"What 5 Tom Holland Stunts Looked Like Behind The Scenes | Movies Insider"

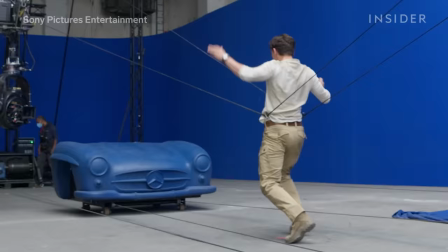This is what that scene looked like behind the scenes. And that's not a stunt double.
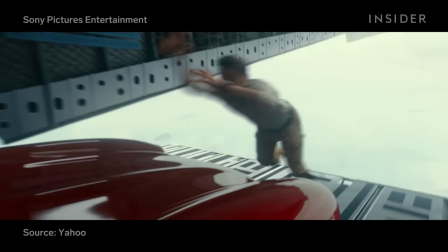Tom Holland got hit by this car replica 17 times, then had to lunge himself forward to remain horizontal for the rest of the stunt.
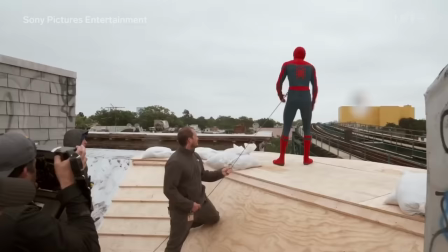And it's not the first time Tom has done his own stunts.
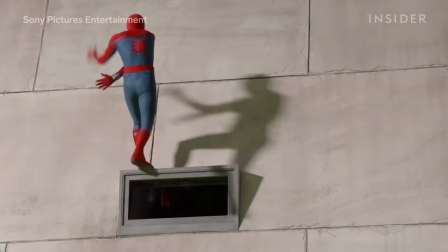As a trained acrobat and gymnast, he's dropped hundreds of feet in the air and has back flipped off a replica of the Washington Monument.
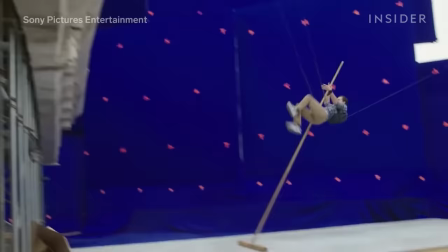Here are five dangerous stunts Tom performed himself.
So fun!
For 2019's Spider- Far From Home, Tom trained with stunt coordinator George Cottle for five weeks to prepare for all of the film's stunts.
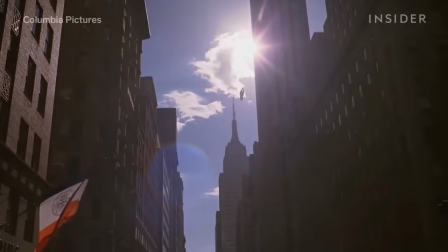But the most intense was this web-swinging sequence with MJ, played by Zendaya.
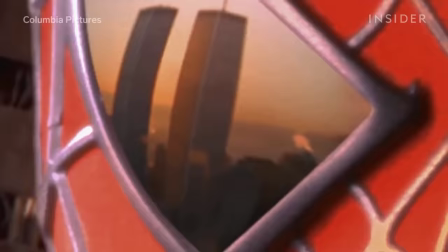Spider-Man's iconic skyscraper swings have been a consistent challenge in the franchise, predominantly created using CGI in the earlier films.
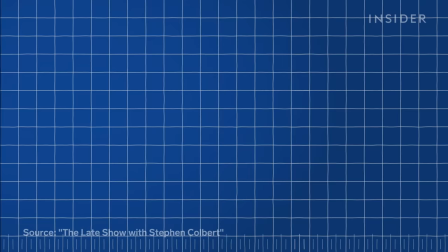But for Tom, the filmmakers leaned into practical stunts as much as possible.
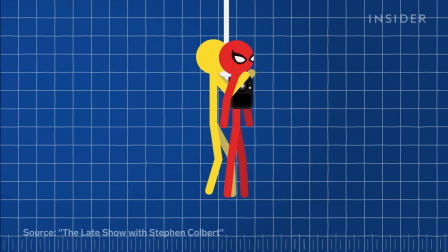Tom had a body cam attached to him, and both actors were raised by a crane with a wire rig to over 100 feet.
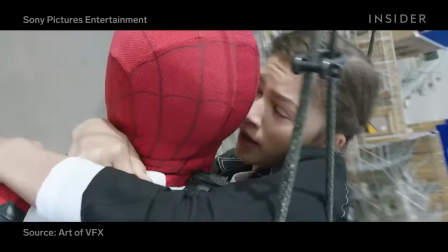The two were then dropped and swung in an arc, with cardboard boxes placed below them as a safety precaution.
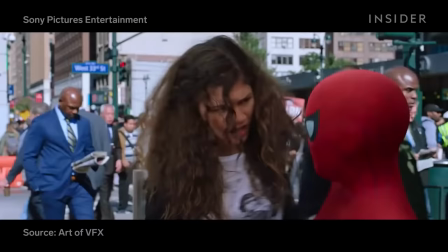To capture the landing and takeoff, they were lifted by cranes to different heights outside of Grand Central Station and Madison Square Garden.
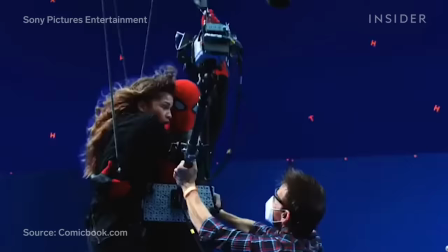And for close-up shots of them in midair, a large blue screen and wind fans were set up in the parking lot of a Brooklyn school,
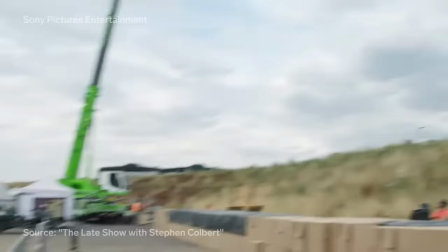the interior of which was used for Peter Parker's high school. According to Zendaya, the shot from the 100-foot-high swing wasn't included in the final cut,
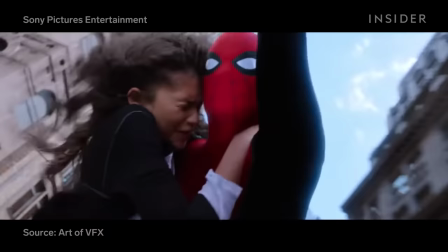but the final shot combined in-camera practical stunts with digidoubles for seamless movements like never before in the series.
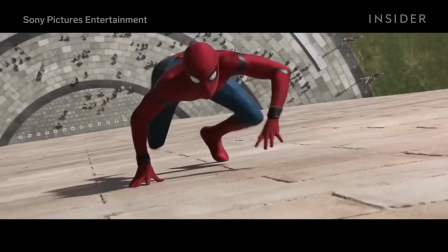You might think the Washington Monument scene in 2017's Spider-Man Homecoming was all CGI,
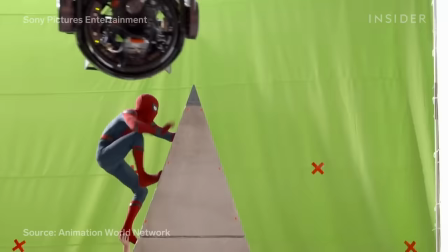but that was really Tom climbing and leaping around to save his friends. Various sections of the monument were replicated and built on a soundstage in Atlanta.
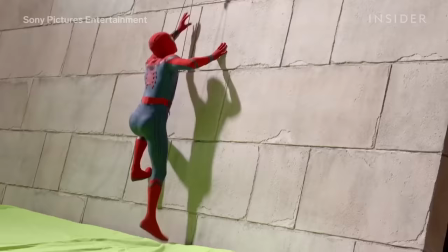Specifically, the side of the monument was built at an angle for the initial ascent. Then, wires assisted Tom in the practical climb.
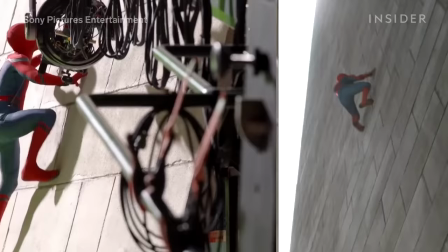With clever camera angles, the filmmakers created the illusion that the building was actually vertical.
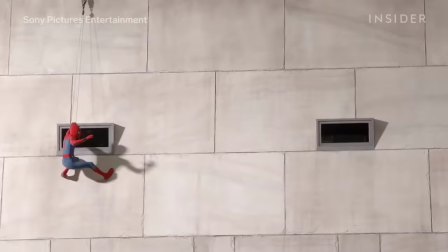Tom then had to perform various jumps off another replica that represented the very top and the sides of the building.
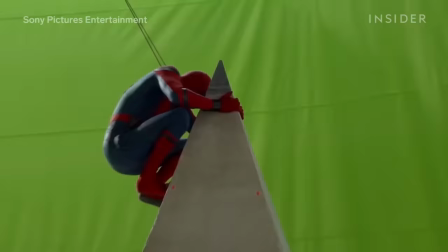Here he is doing a backflip off the top into the air, assisted with cables.
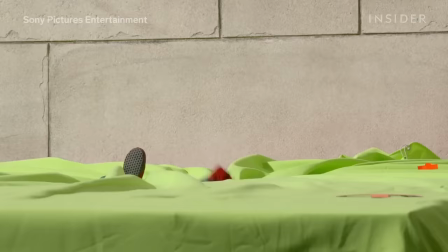And in this shot he's doing a backflip into what's known in the stunt world as a face-off, which prevents injury upon impact by landing flat on his back.
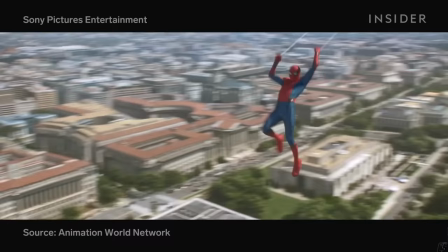For stunts that were impossible or too dangerous to perform, like swinging from the helicopter, the filmmakers used CG,
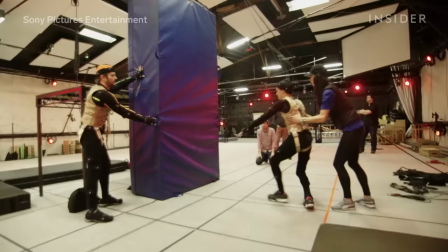but the movements were based on motion-captured footage of Tom's actual stunt work.
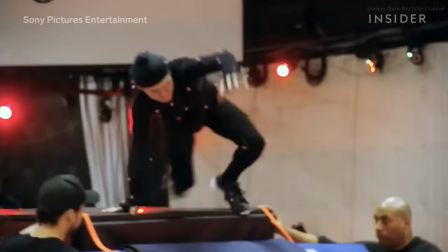This made the final CG shots appear even more realistic and in Tom's signature style.
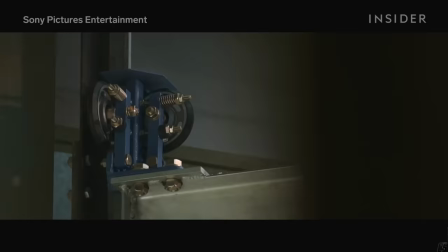Later, in the same monument scene of Homecoming, Spider-Man is pulled headfirst into an elevator shaft.
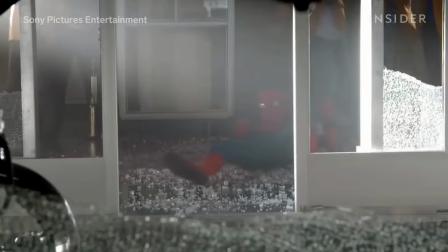Tom considered this scene one of his wildest stunts for Homecoming.
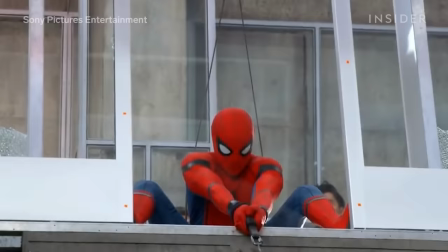It required him to have his legs in a split position, and then nose dive off a ledge suspended with wires.
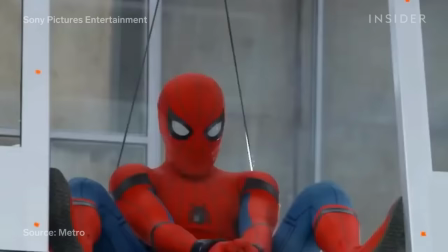Tom was initially hesitant about doing this himself, according to his stunt double Chris Silcox.
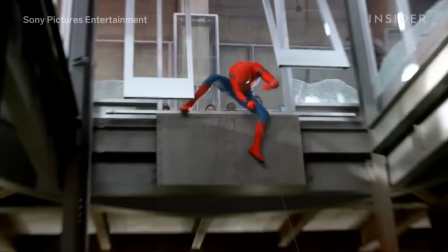On top of his nerves, Tom had to wear a corset harness, which was so tight he was worried about throwing up in his mask.
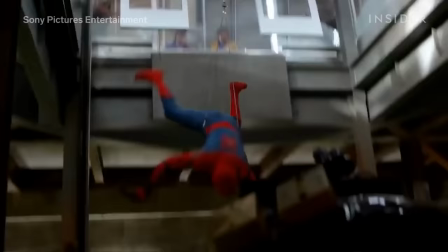In the end, Tom decided to attempt the stunt without using the stunt double.
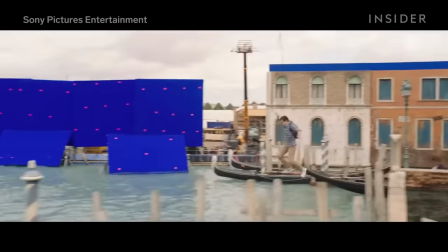In Spider- Far From Home, Tom wasn't just dealing with heights, but water as well.
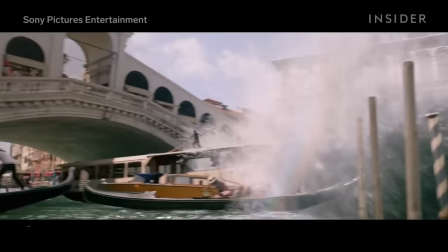He needed to navigate quickly in and out of both the canals and boats during this battle with the elementals.
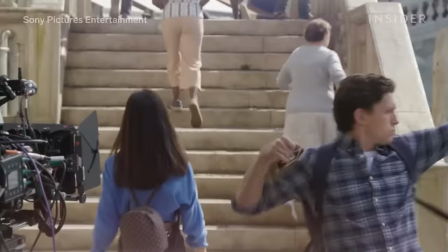The crew recreated Venice as a soundstage near London with exact replicas of the Rialto Bridge.
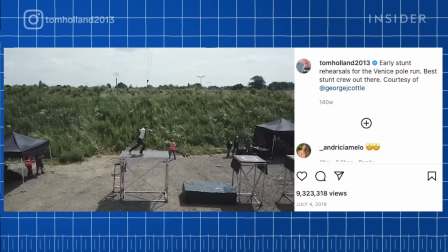They also recreated restaurants and blue-green canal water.
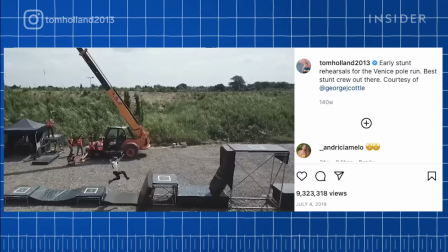To pull off this sequence safely, Tom practiced leaping across wider platforms in a clip he shared on his Instagram.